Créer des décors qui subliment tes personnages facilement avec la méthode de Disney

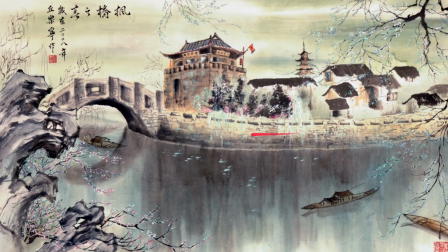[4:05]
Mais tu peux le voir aussi qu'il y a vraiment des zones où c'est vraiment détaillé, des zones où c'est vraiment vide, et tu vois, où on peut vraiment respirer et ressentir un petit peu le vent frais du paysage.
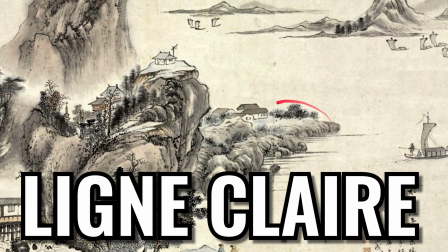[4:16]
C'est un art qui est basé essentiellement sur une ligne claire et des formes simples, comme tu peux le voir sur cette estampe encore.
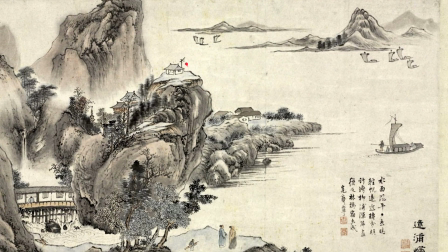[4:22]
Tu vois, c'est des lignes qui permettent de juste suggérer quelques formes, de juste synthétiser par exemple une maison, par exemple un pont, un bateau, quelques personnages. Tu vois, c'est pratiquement que des symboles très simples qui permettent vraiment d'accentuer tout le dessin sur la narration, avant tout.
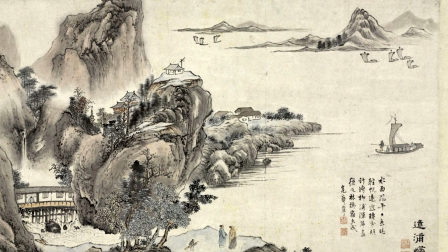[4:40]
Et il faut savoir que cette simplicité les arrangeait très bien quand même, parce que les bases de l'animation,
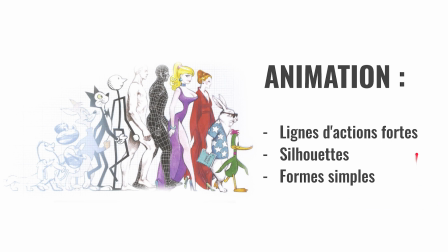[4:45]
c'était surtout d'avoir des lignes d'action très fortes, avec des silhouettes et des formes très simples. Mais même si on avait beaucoup de points communs entre art chinois et l'animation, on restait toujours à avoir un problème de culture de fond, c'est-à-dire que artistiquement, les artistes chinois avaient pour l'habitude de toujours dessiner avec un trait parfait, c'est-à-dire qu'ils s'entraînaient au brouillon sur le côté et ils exécutaient le trait parfait pour la réalisation finale,
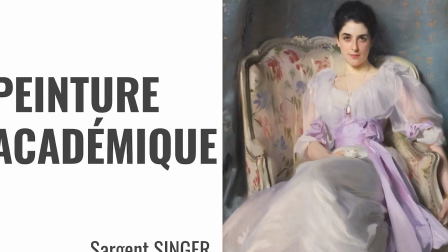[5:13]
ce qui était totalement éloigné du dessin et de la peinture académique occidentale.
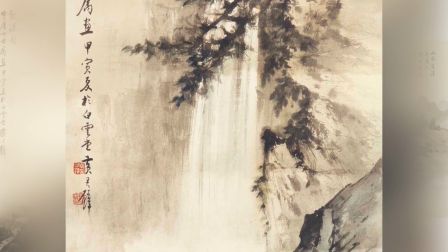[5:17]
Leur façon de dessiner était tellement parfaite qu'ils ont compris que le style chinois était surtout centré sur le sujet ou les personnages,
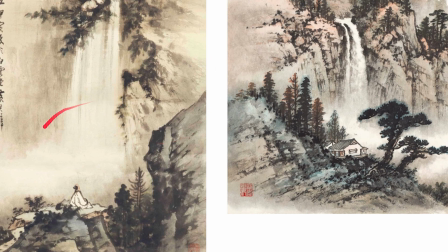[5:25]
c'est-à-dire comme tu peux le voir dans cette estampe, tu vois, on voit que tout le décor est fait pour sublimer le moment que le personnage passe dans cet univers.
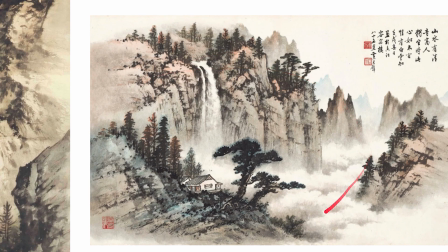[5:33]
De la même manière que cette maison, tu vois, que le décor est fait pour sublimer l'espace que les personnages vivent dans cette maison. Tout est centré sur la narration et les personnages. Ils ont donc exploité tous ces principes de l'art chinois sur Mulan.
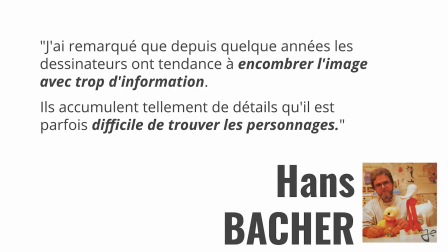[5:47]
Car selon Hans Bacher, artiste responsable du design, il disait que j'ai remarqué que depuis quelques années, des dessinateurs ont tendance à encombrer l'image avec trop d'informations. Ils accumulent tellement de détails qu'il est parfois difficile de trouver les personnages.
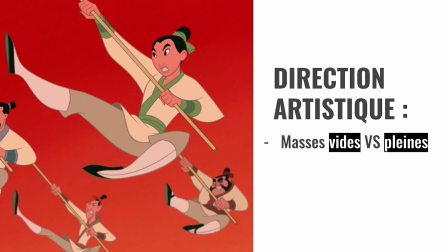[6:02]
C'est pour ça qu'ils sont partis sur une direction artistique avec des formes très simples, qu'on appelle des masses, qui s'appuient sur des zones vides et pleines. Qu'est-ce que c'est une zone vide?
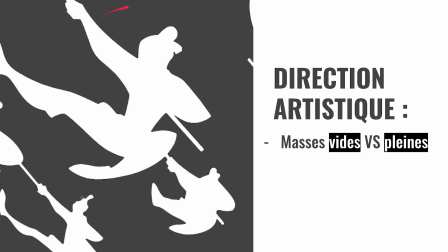[6:13]
C'est-à-dire que, tu vois, ici, là, c'est généralement le fond qui est en gris ici, par rapport au personnage qui est dans une silhouette en blanc. Et la forme pleine, en fait, c'est juste le personnage, la silhouette du personnage.
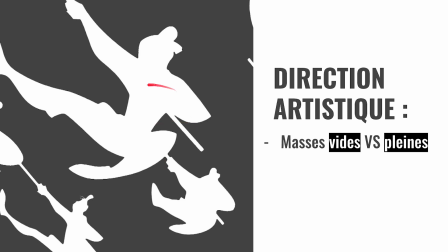[6:26]
Et le jeu des masses, en fait, permet de mieux communiquer la pose et donc à mieux communiquer l'action.
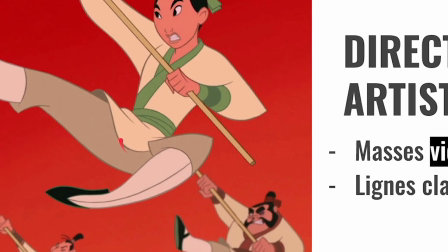[6:33]
Et tout ça est accompagné d'une ligne claire que tu peux voir ici, là, toute petite, qui permet de renforcer le jeu des masses.
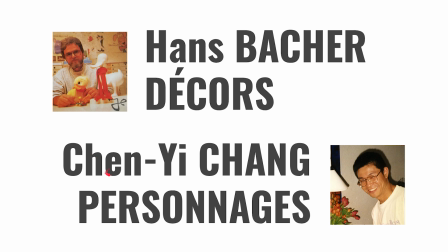[6:40]
Et c'est notamment avec ces deux artistes-là, Hans pour les décors et Qian Yi pour les personnages, qui ont permis le développement visuel du projet.
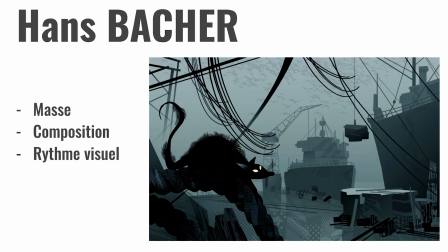[6:49]
Alors en premier, Hans Bacher, j'espère que je le prononce bien, c'est un artiste allemand, et point commun qu'il a avec l'art chinois, c'est qu'ils ont tous les deux un style basé sur la masse. Comme tu peux le voir ici, tu vois la masse du rat, la masse des bateaux, tu vois, et tout ça, en fait, il y a juste un jeu de perspective atmosphérique pour donner de la profondeur.
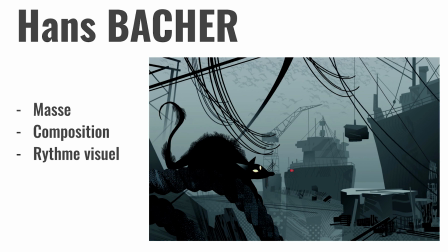[7:09]
Et du coup, dans son art,
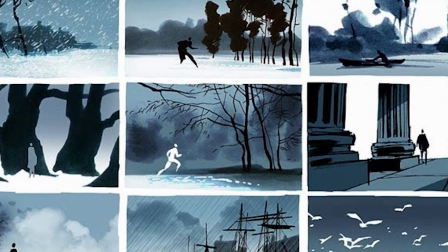[7:10]
Hans se concentre essentiellement sur une bonne organisation des masses pour créer une bonne composition et une bonne rythme de lecture visuelle.
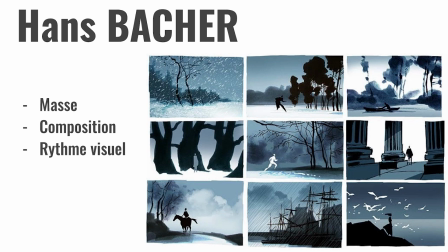[7:18]
Il aimait beaucoup le cinéma et y étudiait pour piquer les techniques de mise en scène. Comme tu peux le voir dans ces images, hein, on a l'idée ici de jouer sur des formes très simples.
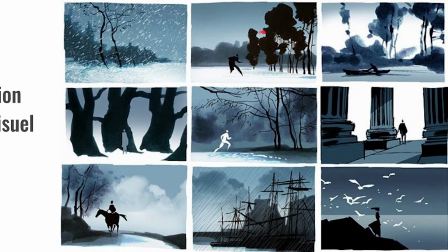[7:28]
Comme tu peux le voir, le personnage ici avec quelques arbres très très simples, hein, comme ici aussi le contraste entre le fond blanc avec les arbres qui permettent de choper facilement le regard ici,
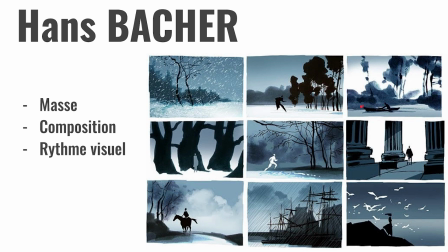[7:38]
et tout de suite ensuite tu découvres quelqu'un qui est sur un petit bateau, et ça crée une très bonne ambiance.
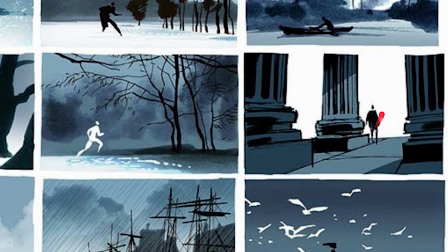[7:45]
De la même manière ici, tu vois, une succession de piliers, hop, et ici tu casses le rythme avec un personnage et ça attire tout le regard ici, et ça marche très bien.
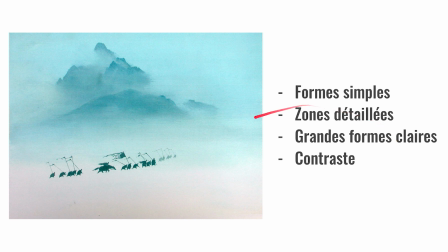[7:54]
En bref, le style de Hans est de jouer sur les formes qui sont très simples, que tu peux le voir ici là, juste avec des silhouettes comme on a vu précédemment aussi. Ensuite, c'est d'avoir quelques zones qui est très détaillées, comme ici, pour attirer le regard. Et accompagner tout ça de grandes formes, très claires, pour diriger le sens du regard.